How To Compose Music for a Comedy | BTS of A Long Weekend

And you wisely made me tone it down a little bit.
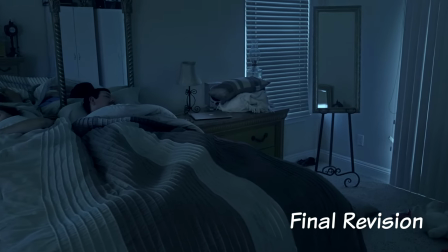But that one was fun.
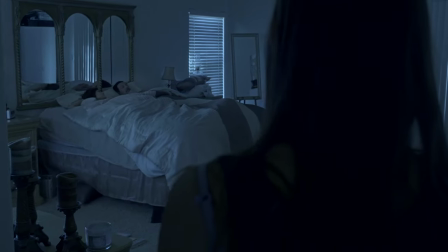515s
Lots of tone clusters and ominous low rolling bass and really weird gnarly string harmonies. That was great fun. I had a lot of fun doing that one. Both the homework montage and the laptop heist were the two hardest scenes for us to do. Those were the two that we kept working on and revising throughout the entire process. There were like four or five revisions or something. The next morning when she wakes up,
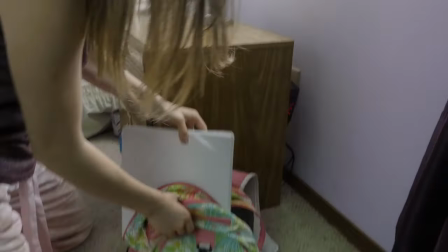541s
it is 15 seconds of unadulterated panic. there's an anvil in there and forearm clusters on the piano which is exactly what it sounds like the pianist actually takes their entire forearm and bangs it on the keys. I can do that. I'm a pianist now. You are. So when she finds out it was President's Day weekend that was a moment to recapitulate everything.
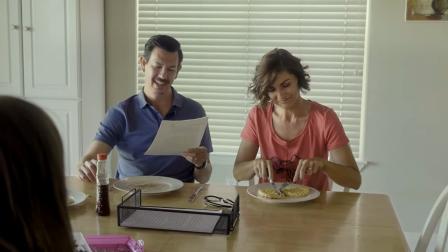561s
Take the theme that we established in the homework montage and do it a little gentler.
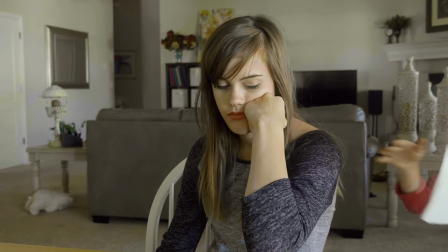567s
It's a much more sparse orchestration. Just strings and a few odd woodwinds,
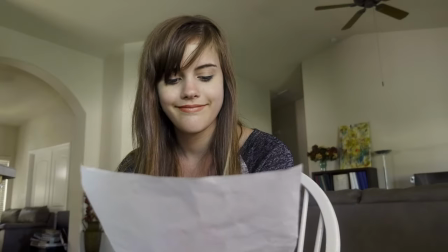573s
and a final sweet retelling of that caperish homework montage theme. This has been an interesting conversation. Thank you. Thank you. Check out Brian Bassetti on SoundCloud. I have the link to his score for Long Weekend in the description of this video. You can find the full short film, A Long Weekend, on this YouTube channel, for which there is a link in the description. Subscribe! Ring that bell! And I will see you next time. Take care, folks.